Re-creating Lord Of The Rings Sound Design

Hey, I'm Anna from Noctvrnal, and today I'm going to show you how to sound design a scene from a fantasy film using nothing but free sound effects. Let's get started.
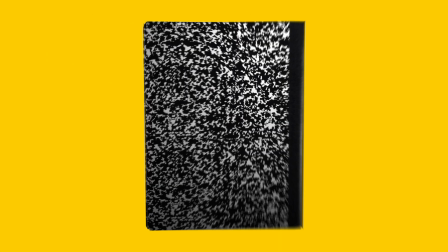So I'm using Pro Tools, but you can use any DAW or software of your choice. Let's watch through the scene and just see what sort of sound effects we might need for it. So we've got a bog.
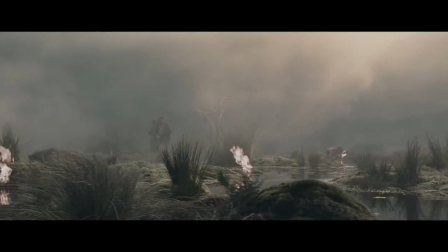0:24 This is a scene from Lord of the Rings, so there's kind of fires going on as the characters are walking through this marsh.
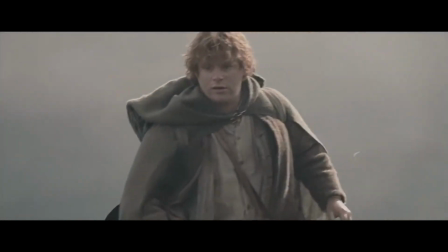0:29 Let's see, maybe some ghostly effects, some ghoulish stuff right here.
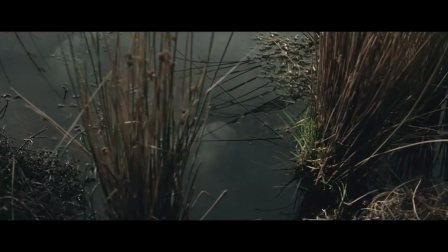0:35 When this face comes up, maybe a low impact to make it sound scarier.
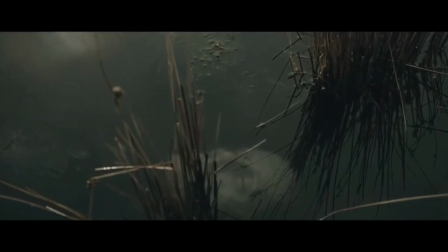0:40 And again, as this other face is revealed, we might want to have some sort of sound effect emphasizing those faces.
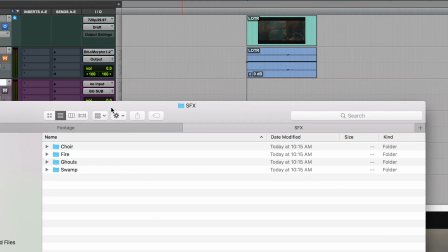0:46 Okay, so I've downloaded a bunch of sound effects from the internet. They were all free. So let's just start by importing some of these. Let's start with the fire. It's just fire.
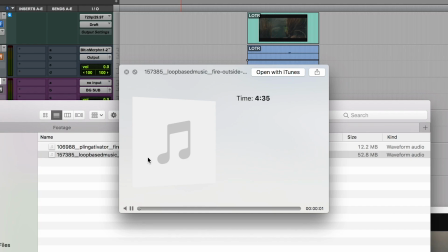1:00 And this one's kind of a lighter, crackly sound. The other one has a little bit more bass.
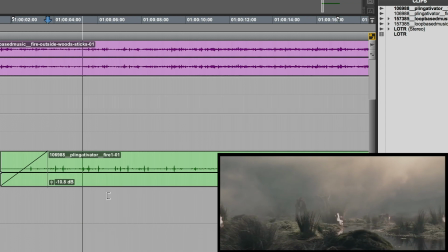1:07 You can kind of fade this second one up just to give it a little bit more texture as it goes along.
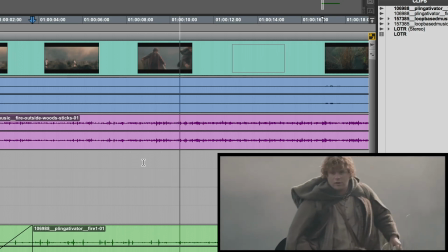1:14 And then as they're walking along, we kind of lose sight of the fire, so we can keep the fire in there, but maybe just bring down the volume a little bit so it's not as obvious.
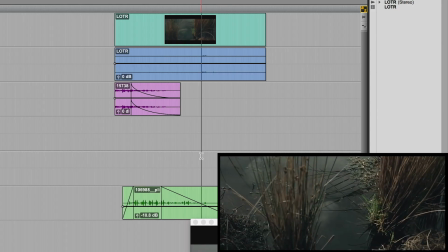1:25 So it's more so just emphasizing at the beginning of the scene. And it can still kind of be there in the background. Then maybe right here, right as these faces get revealed, the fire fades out so that we emphasize just looking at those faces.
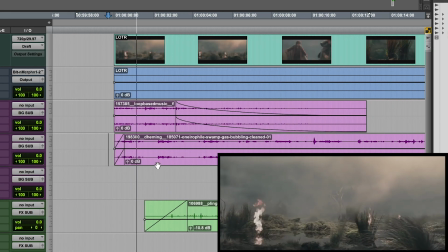We can keep this marsh bubbling sound throughout the whole scene, but it's really
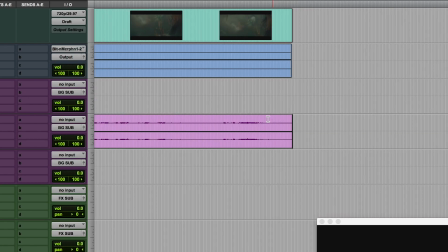1:54 jarring and a rather loud sound.
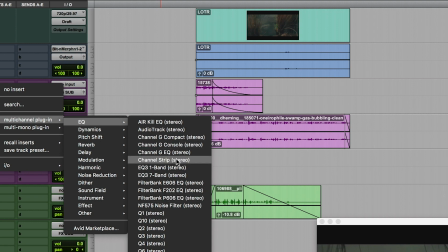1:59 So we can put an EQ filter on it to sort of bring down the volume of those really high notes.
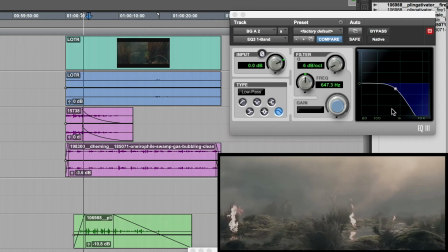2:08 Yeah, let's see. So if we solo just our bubbling track, maybe if we bring it down a little bit more.
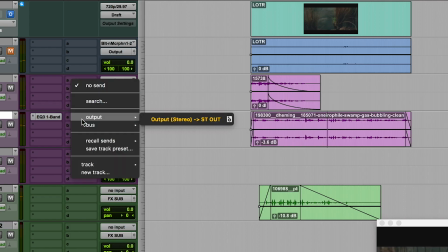2:21 Cool, I like that. And maybe we can add a little bit of reverb on that as well. Cool, and that just gives the sound a little bit of space and texture. And this one
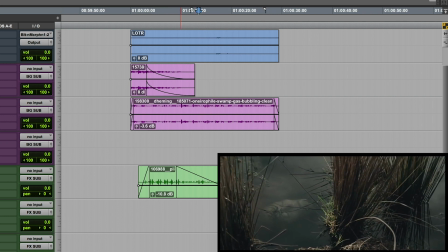2:36 sounds like it's been recorded from underwater, so maybe this one would sound a little bit better towards the end here. All right, so now we've got our ghoul sound effects.
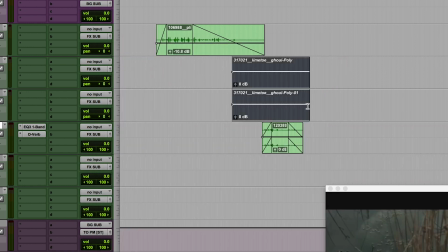2:52 Cool. So this one's sort of a series of different ghoul sound effects, so let's pick out just a couple of these.
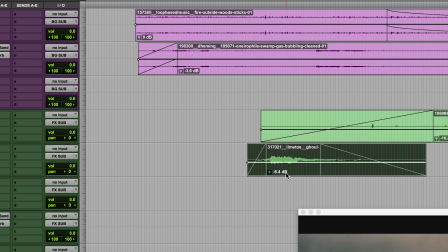3:03 We've got these ghoul sounds, so let's put this one sort of at the start of the scene. And let's give them some reverb as well. Let's actually put more reverb on that and make it sound even more in the background.
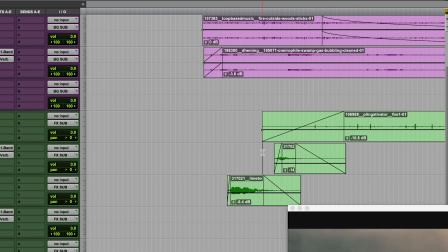3:27 Maybe fade it up a little more to make it less abrupt. Cool. Let's do the same thing with the second one. Cool. And now they're just very much in the background.
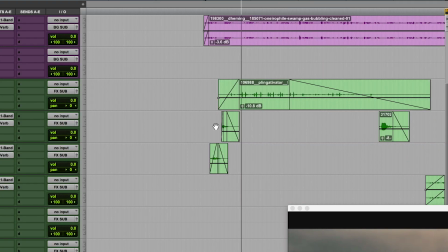Great. So this is a very dry recording.
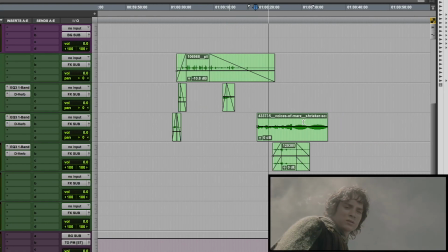Let's actually put that at the beginning.
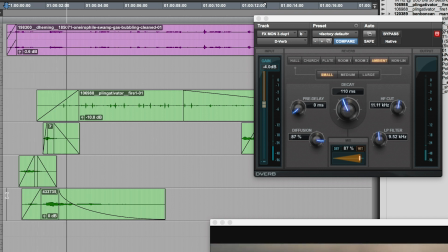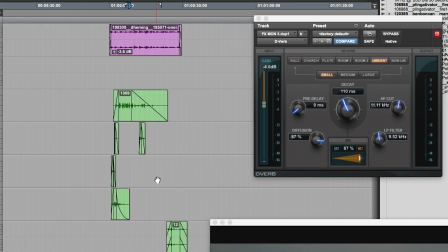4:06 Cool, that sounds great. This last.
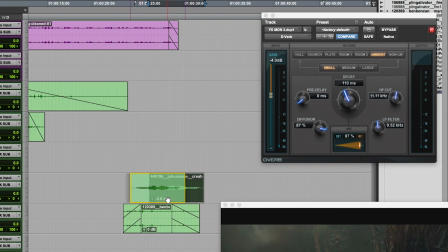4:19 Move it up a little bit so that it comes in right as these faces are being revealed.
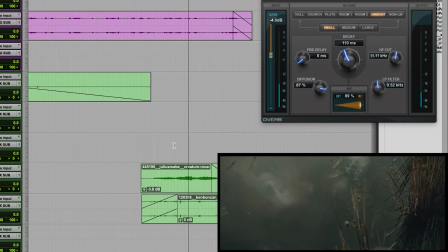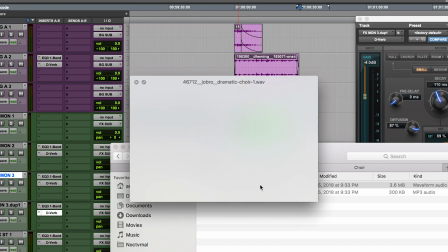4:31 Cool, and then the last sounds we've downloaded are the choir sounds. So let's bring down the volume quite a bit on this one.
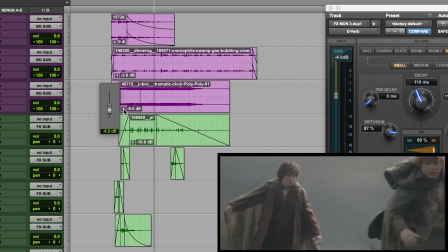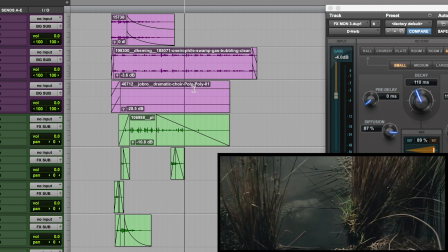I kind of want this one to last throughout the scene, so we can just cut it right in the middle here. and extend
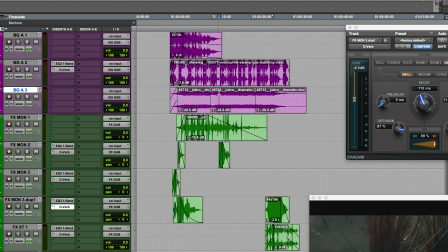5:01 it by crossfading pieces of this same sound together.
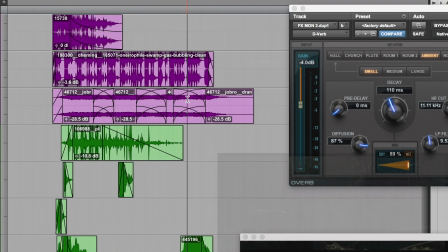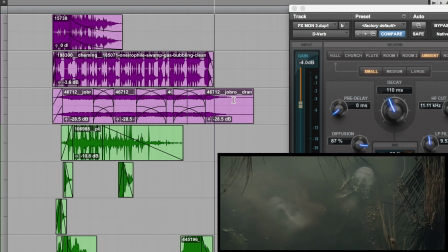Cool, and then overall, this sound can start strong at the beginning,
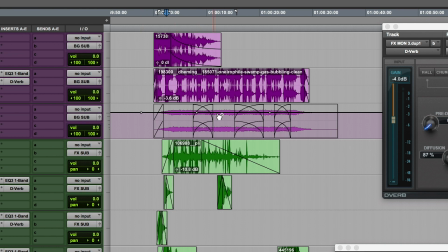5:17 and then maybe let's just fade it down a little bit in the middle of the scene so that it's not overpowering and we don't get tired of hearing it. And then we can kind of bring it back up towards the end of the scene.
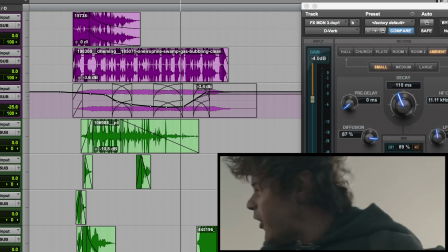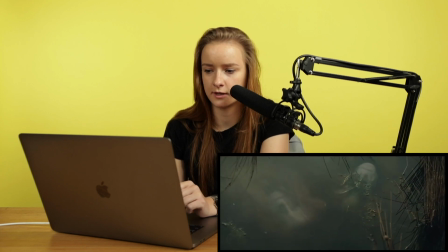5:35 Cool, so then the fade up comes in right as Frodo's realization hits, and then fades out as we end the scene.
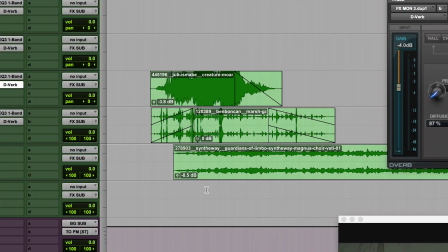5:42 So this last sound effect is this higher pitched choir sound. So I'm going to use it at the end of the scene here, just as things start to get a little bit more spooky and ethereal.
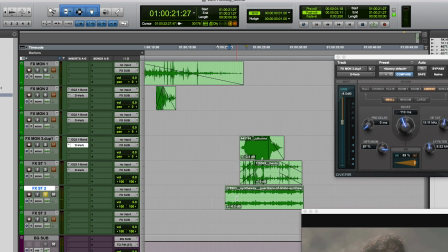5:52 Now I like to cut the beginning and ends of sounds off because sometimes there's a built-in fade up and fade down in these sounds. I like to add my own because then I can control how fast that's fading up and down. So just a personal preference here.
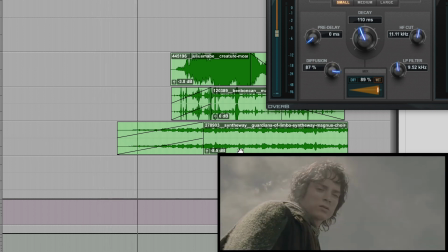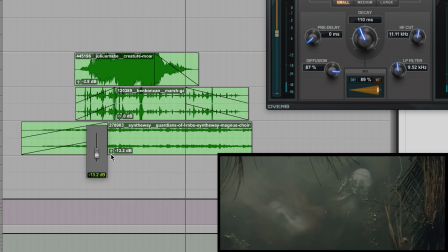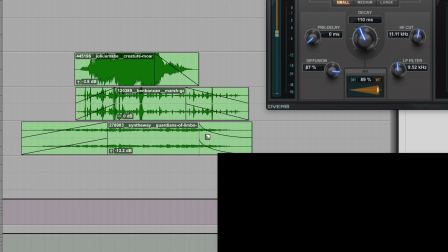6:21 Cool, let's fade it out as the scene ends. Great, so it looks like we've laid in pretty much all of our ambience tracks. Let's just listen through the whole scene and see if we're missing anything.
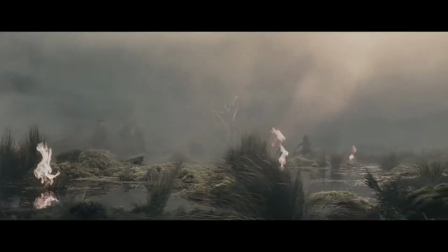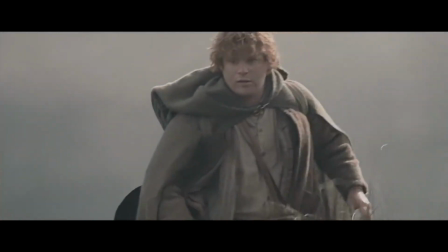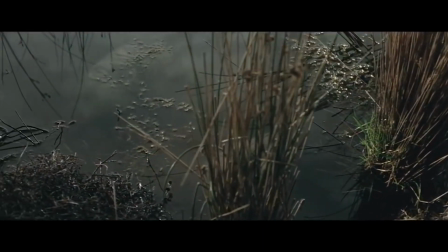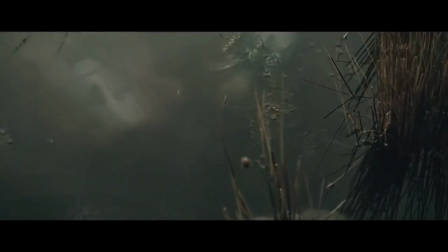Awesome. So that suffices as just sort of a bed of ambience. Obviously, if this was an actual scene, you would need the dialogue. There's a couple lines in here. As the characters are walking, you'd want footsteps, maybe the cloth rustling, the packs and pots and pans that they're carrying banging together. Perhaps some music from a composer. So there's a whole lot of elements that are coming together, but this is at least a bed of ambience that you can use, all built out of free sound effects. Thanks for watching, and for more videos like this one, make sure you hit like, follow, and subscribe to Deity Microphones on all social media platforms. Leave a comment below on what you want to see in future videos, and the best comment will win a vlog. My name is Anna, and thanks again.